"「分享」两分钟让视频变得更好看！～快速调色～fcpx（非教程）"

嗨 各位 大家好喔 不對 換件衣服先舒服多了喔 戴反了這就是我上一個視頻的形象我在留言裡面看到有一些問我是怎麼調色的其實很簡單那我就用兩分鐘來簡單講一下我平時怎麼做的吧
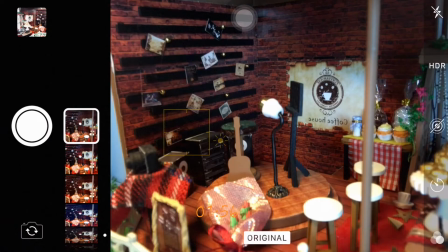(0:22)
BOOM好 開始我平時就是套一個Loss上去Loss其實就是我們拍照裡面的濾鏡在視頻裡面只是換了一個說法
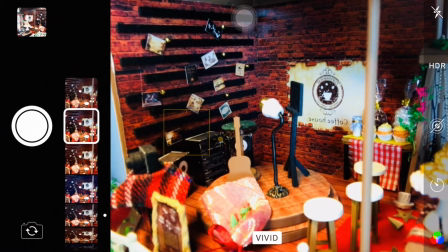(0:30)
就像我們手機裡面的濾鏡一樣我们可以切换不同的滤镜然后呢可以看到不同的颜色效果我们就可以拍照
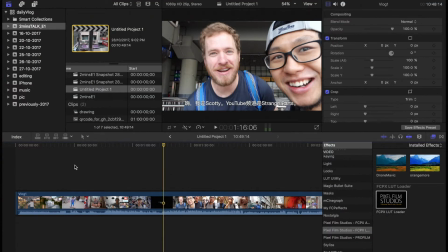(0:37)
然后我们打开 Final Cut Pro这是我之前拍的一个视频然后我们选择一个空镜头来试一下我们就选择一个第一个空镜头吧
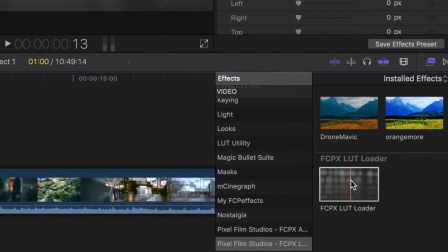(0:44)
放了原始素材在这里调色前和调色后这是我常用的一个Low的然后我们打开它
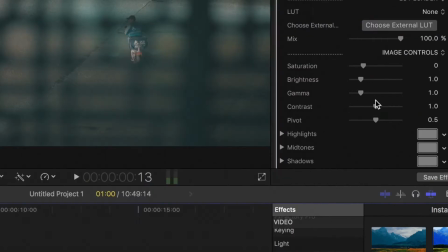(0:52)
这是我常用的一个Low M31打开它简单调一下对比看一下效果就是这么简单哦 繳完了繳完了这个繳完了OK 还剩下一分多钟讲些什么好的对了比起调色一些基本的灯光设置其实也是很重要的就像我现在这个房间并没有非常华丽的灯光只有几盏台灯哦不对我有世界上最好的灯就是窗户光作为我的主光
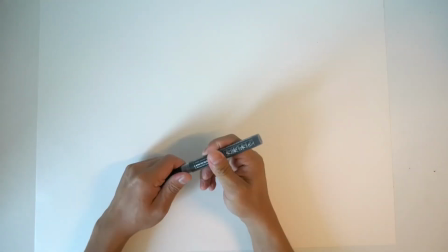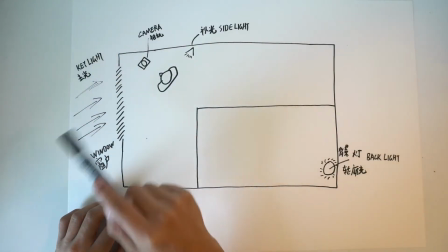(1:26)
这里是窗户窗户是作为我的主光在我的左侧在我的右后侧有一个补光也就是我放了一个台灯
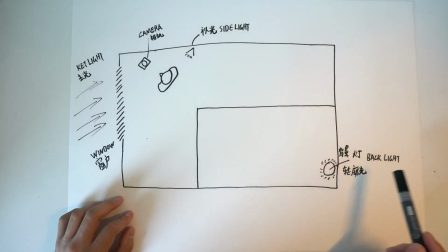(1:33)
在这里作为一个曝光在我的背后也就是我的床头的位置我放了一个灯它作为一个背景灯可以点亮我的背景同时也是作为一个轮廓光对了还有一点很重要的就是我们要把人物和背景拉开制造出一些空间感就像现在这样我的人物是实的背景是虚的虚的实的虚的实的
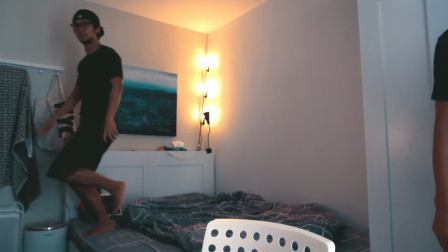虚的OK为什么我们需要空间感呢空间感可以给人一种舒服的感觉就像我们平时拍照一样我们喜欢拍一些有延伸感的小巷一些街道如果我们拍的一个画面没有空间感就像拍一封白墙一样非常堵会让人有一种非常难受的感觉今天好像说了一堆不知道什么样的东西其实今天我只是想跟大家简单交流一下我觉得是找一个理由出一下镜yes出镜了yes出镜了其实网上有很多Logs我们都可以有很多很多的选择但是有些时候放在我们自己的素材里面总是觉得不对劲觉得很奇怪可能就是因为你的一些基本的灯光的问题而导致的也有可能就是你那个logic就是很难看对吧如果大家喜欢我这个视频的话关注一下将会有更多的视频会上传谢谢Peace